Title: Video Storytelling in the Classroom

Now we might think we can just point a camera at something or somebody and no matter whether we're looking up looking down what however it is we're standing or whatever angle it is that we're using as we shoot that it's all going to be the same not true there is meaning implicit in the angle that we use and to demonstrate that fact i'm going to ask kathy to say i have never taken money out of my mother's pocketbook four different times using four different camera angles and you watch what happens to your perception of Kathy, whether you believe her or not, based solely on the angle. Kathy, go ahead.
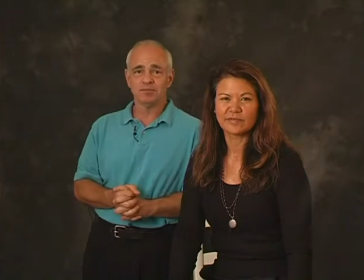This is straight on, and this is angle number one.
I have never taken money out of my mother's pocketbook.
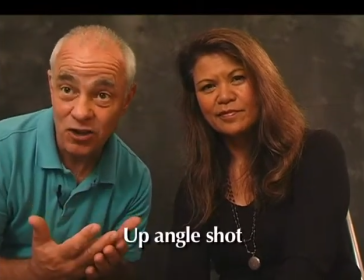Okay, this is shot number two. This is an up angle shot, and Kathy's going to repeat the same thing.
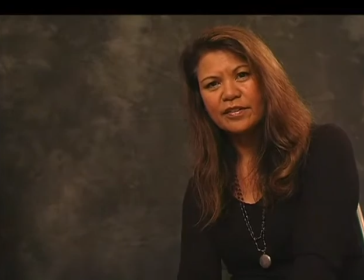I have never taken money out of my mother's pocketbook.
Notice how the up angle gives her a sense of authority.
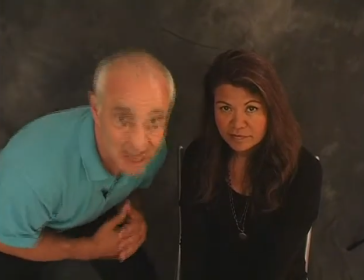You actually believe her. This is angle number three. We call it a down angle shot.
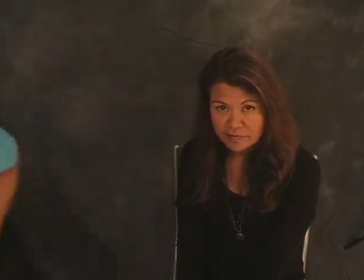And Kathy's going to repeat exactly the same line.
I have never taken money out of my mother's pocketbook.
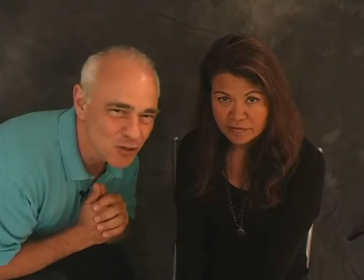Notice how the nature of the angle makes you go, I'm not so sure. This is the last angle. I call it a moving angle. Imagine one of those times in a news clip where a reporter is trying to chase somebody down. They're trying to ask them a question and they're walking away. So imagine a reporter is chasing Kathy and saying, So Kathy, did you ever take money out of your mother's pocketbook?
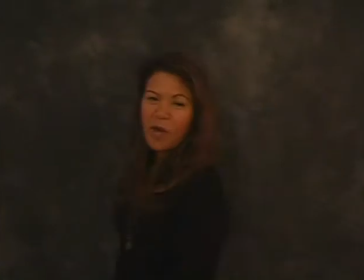I've never taken money out of my mother's pocketbook.
You can't trust that.
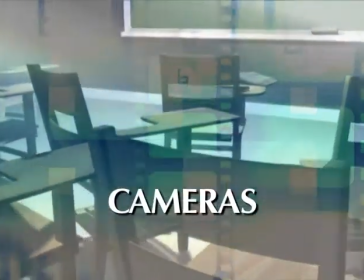Well, we're here to discuss the range of cameras that you can get these days, starting with a $4,000 professional camera right on down to your iPhone and everything else in between, which includes consumer-level gear and sort of high-end cameras. So let's start up here. Can you tell us about this? Well, that's a wonderful camera. It's called a Canon A1.
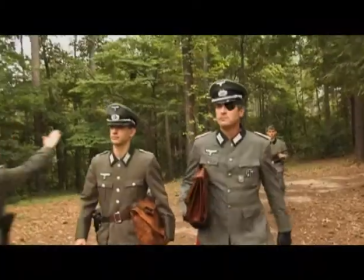And in fact, I shot Operation Valkyrie, which ran on the History Channel, with several of those cameras. They're magnificent high-definition cameras, but obviously beyond the budget of most educational institutions. This, though, the mid-level consumer camera is becoming more popular, wouldn't you say? Oh, I would say these are the kinds of cameras that you can actually go to Costco and buy for, these days, $200, $300, actually. And the interesting thing is that some still work with the tapes, but others record to a flash card, which makes it sometimes easier to import it into your computer for editing, which we're going to talk about in another session. Right. What do we have here? Now, this is very interesting.
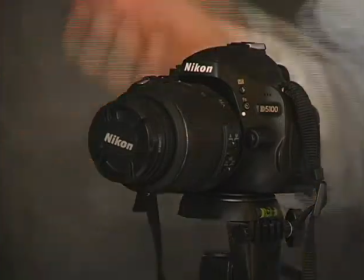The most recent line of SLR photo cameras, as this Nikon 5100,
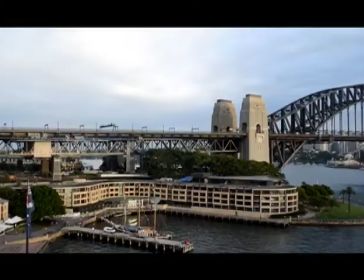now have the ability to also do high-definition video.
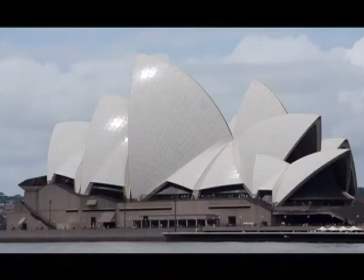And I chose this camera because it has a very good CCD chip,
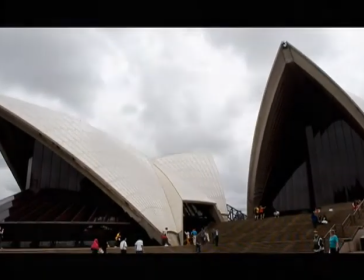And the CCD chip is what really translates the visual information into digital bits and bytes that your computer can see. And the encoding qualities of this camera in terms of high-definition television,
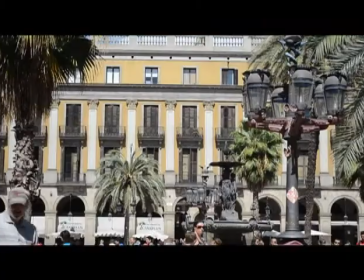1080p high-definition television, is outstanding. That's why I bought this camera. The other thing to remember, of course, as we will hear in our audio segment, is that it's very important that whatever camera you choose has an independent audio input for an external microphone. Absolutely important.